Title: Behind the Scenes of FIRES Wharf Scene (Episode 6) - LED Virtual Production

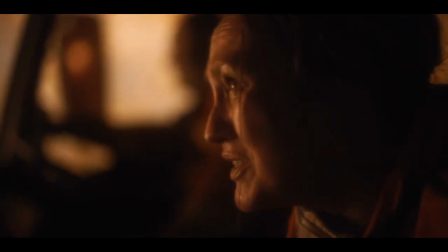[0:08]
An environment that provided a very different challenge compared to what we'd achieved with the forest burn-over scene in episode 1 was the Mallacoota wharf scene in episode 6.
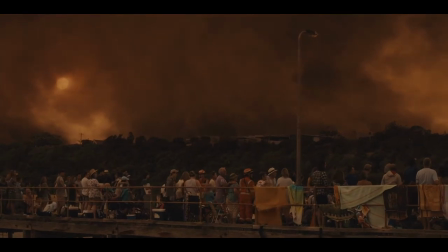[0:20]
The first part of which had already been filmed on location.
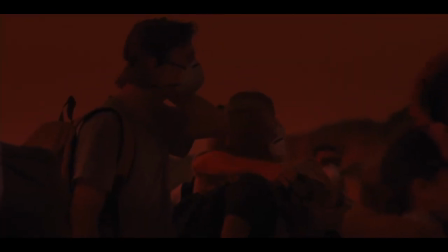[0:24]
The scene was to transition from a smoke-filled blood-red sky to breaking daylight as people looked on,
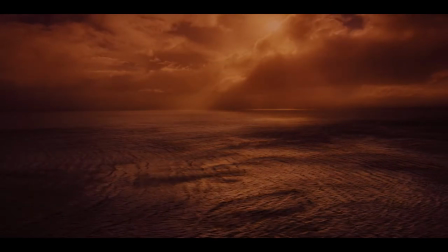[0:32]
something that would be extremely difficult to achieve in the field.
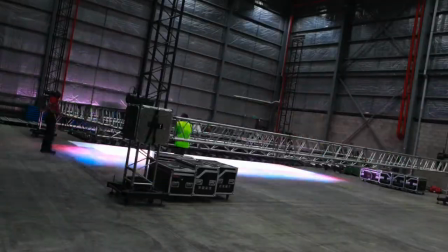[0:36]
While not difficult for us to accomplish in studio with the dream screen, we didn't have the space for a full-sized wharf.
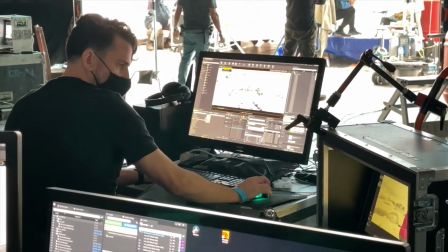[0:46]
We would need to come up with a way of replicating the location in a confined space.
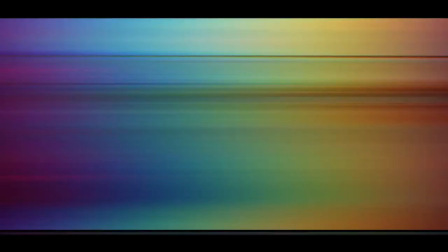[0:52]
We visited the region and photographed and scanned the wharf and surrounds. From this we recreated the location as a CG model.
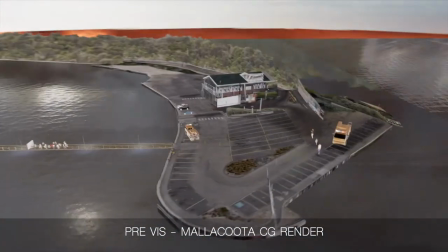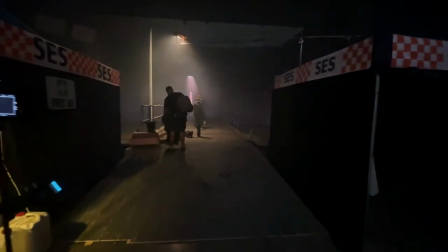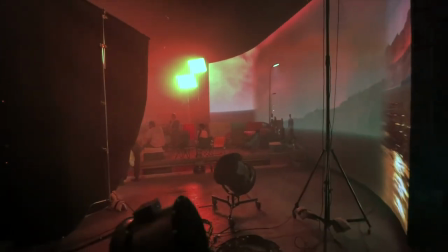[1:12]
A small section of wharf was constructed in the studio and to this we would add a digital extension.
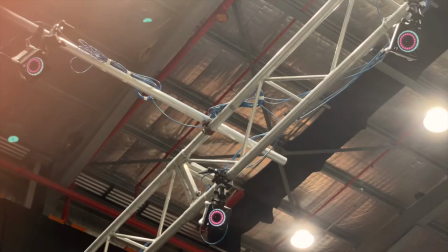[1:20]
The tracking system allowing the camera to see the environment with parallax
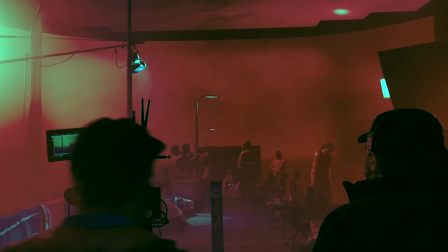[1:24]
would make the extension always appear joined to its real-life counterpart.
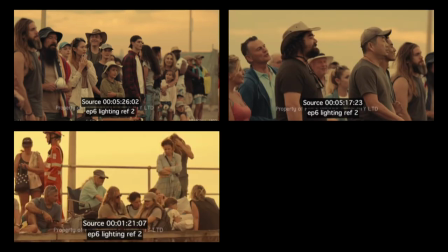[1:32]
The location filming had the wharf crowded with people so we would also need to crowd our digital extension.
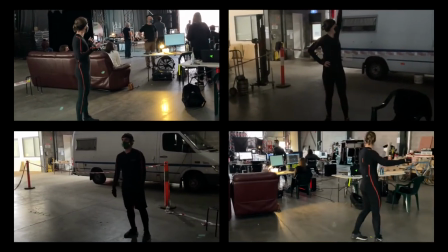[1:42]
Our partners at TrackLab had motion captured people acting as if they were stuck on a wharf
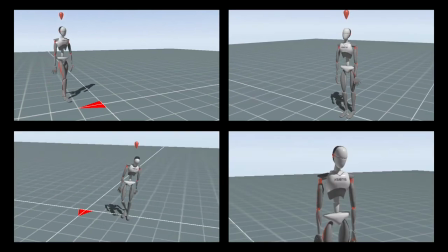[1:47]
and created a number of avatars that would populate this virtual extension.
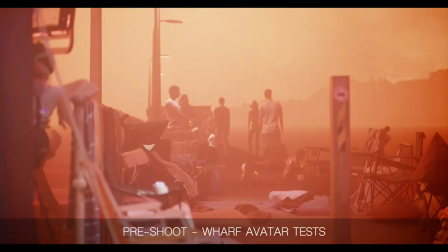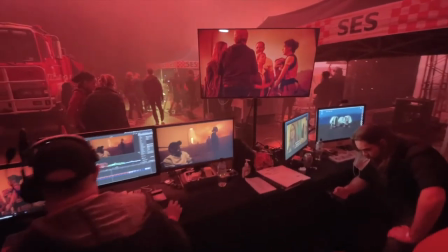[2:02]
It was interesting to watch the expressions on the faces of the extras as they stepped onto the wharf and studio for the first time.
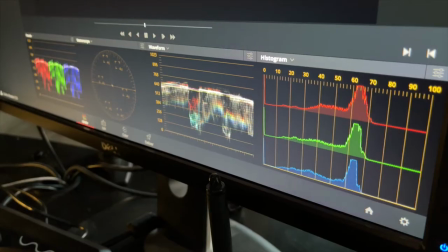[2:11]
As we were capturing the final image with screen, it could be quickly edited on set with the Mallacoota footage, making it easy for us to adjust the wall to create an exact match,
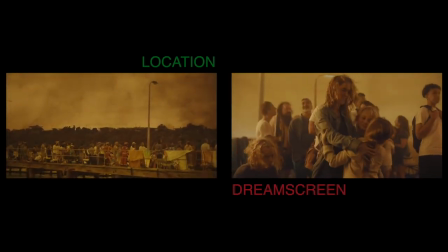[2:24]
giving the producers peace of mind that there would not be any hiccups in post-production matching the two elements.
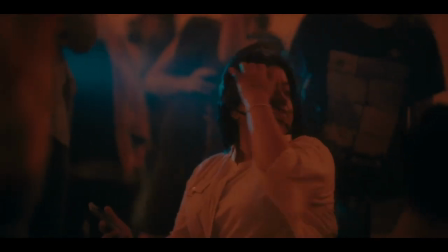[2:33]
This scene shows that the technology can work just as well in conjunction with location footage as it can on its own.
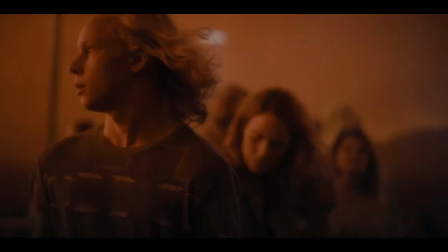[2:40]
It means that producers can capture their establishing shots out in the field and then shoot the more refined detail in the studio with perfectly matched and repeatable environments on the dream screen.